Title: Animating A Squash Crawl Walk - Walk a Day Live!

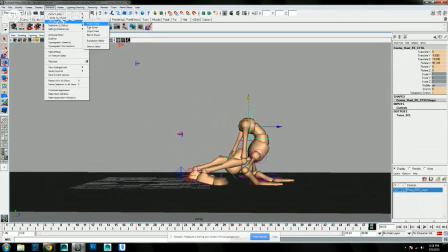And let's get the graph editor out here. So we got the translate Y's here.
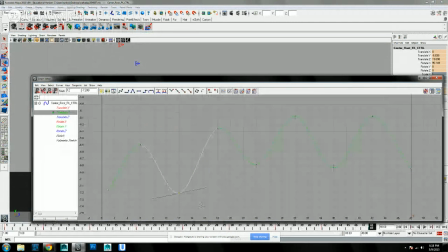Let's kind of balance those guys out. And go back to there. Balance this guy out. And this guy. I wonder if it's because it's Saturday, if it's busier,
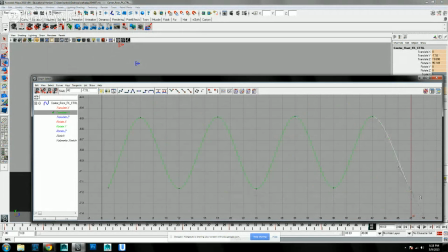that would have anything to do with maybe why the live streams are crashing a little more. Things I think about. So anyway, to balance that out, let's go to the translate and kind of flatten that out since we're pretty consistent translate there.
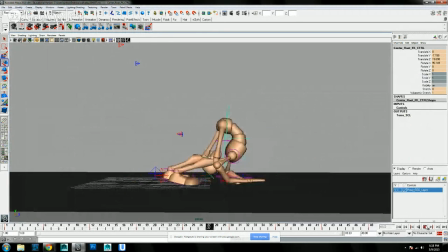And let's see if that adds a little more weight to everything. Okay, now we didn't do a raise on the passing position for these, so let's throw that up there. Throw that down. Up, rotate it back. And
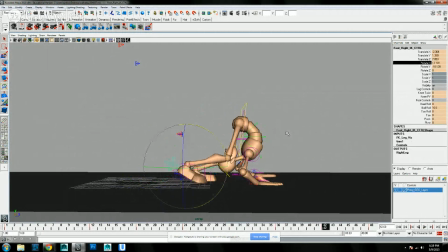up and rotate it back. So it's kind of dragging off there. Okay, so let's see if we added a little more weight into that. A little bit more. Now let's add some side to side.
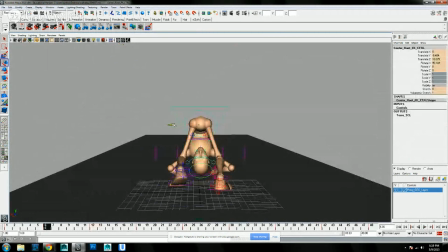That's a funny picture. Okay, we're going to favor this foot because that's the contact foot. And vice versa there. Over there. Over there. And then back again. And then go into the graph editor.
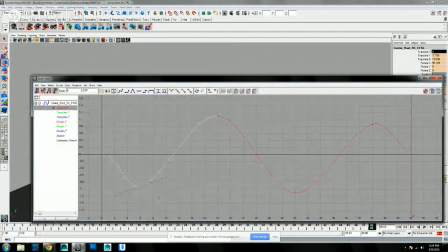And balance those out. Still got to figure out the picture in picture as well. But for today, let's just focus on not having the stream crash so that you guys can see what I am doing and that Chrome doesn't keep kicking me off.
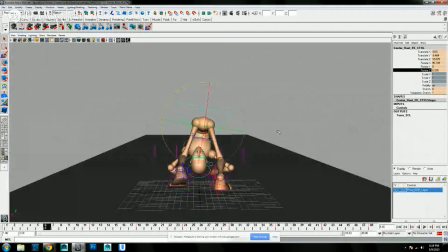Okay, now we're going to add a little swing to the hips to favor the contact foot.
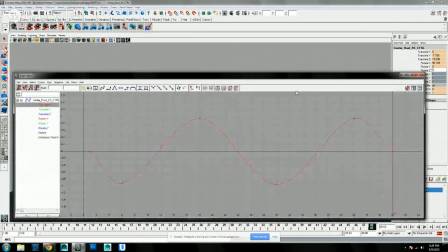And go in your graph editor, balance those out. And this is just laying all the groundwork so that the body mechanics start off with the hips and then go.
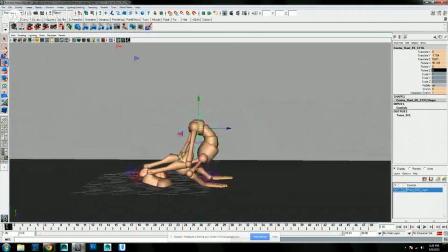Okay, now we need to favor the positioning of them. So we're going to add a little rotate by. Because we're favoring this foot because it's the front foot, and then favor the other foot because that's going to be the leading foot.
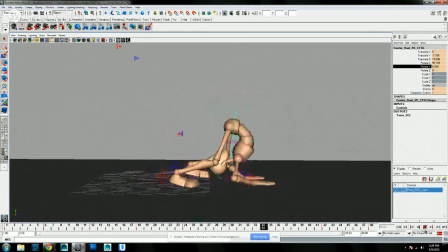Okay, so let's see how that's working. There we go, getting a little swing there. Let's see if it's still playing in stream so you guys can see what I'm doing. Looks like it. All right, great. Great. So let's just save our work since we're getting somewhere now.
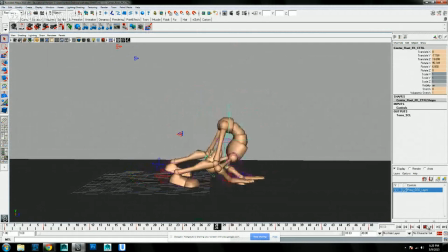Okay. 2, 3, 4. 1, 2, 3, 4. 1, 2. Again, I tend to talk to myself in timing or sing myself or
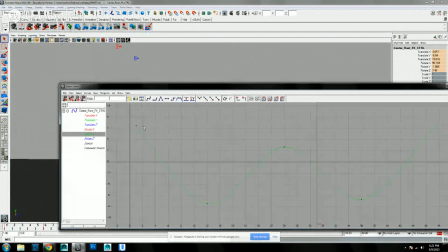make sound effects or anything just to kind of get a feel for the timing and the weight. Like this other shot that I have,
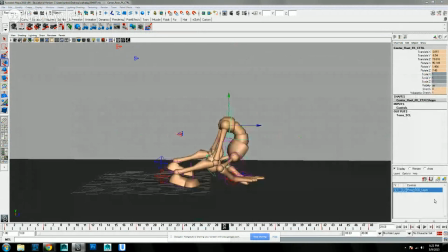one that I'll put up eventually on the stream whenever I either don't put it up long enough and I just finally do, or I get to fixing a couple of things that I want to do with it.
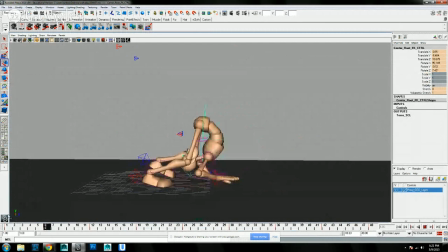But it's like a space chick and jumps out of her spaceship and pulls out a gun. And I always, when I'm doing, do the noise effects for the door and then the noise effects for pulling out the gun and aiming it and stuff, I just find that if you can do the noise effects,
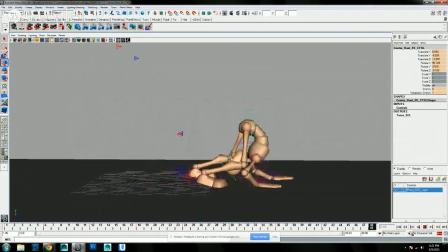sound effects to it, it helps with timing so that you know that things are hitting on at a good time. We can go into timing and spacing on a different day as well.
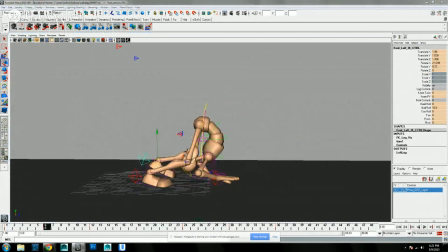Let's pick up these steps a little bit more. I think they're still a little too low to the ground.
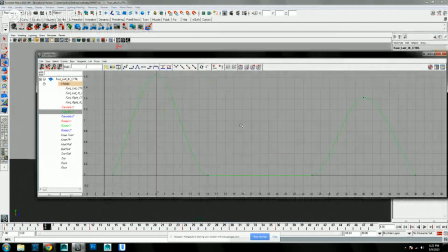So we'll go into the graph editor and hit the translate Y, which is the vertical axis.
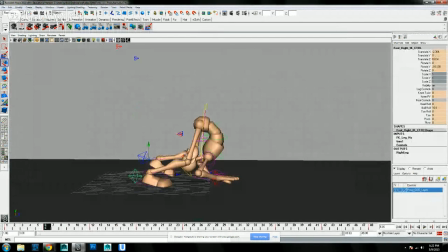And do the same for this foot as well.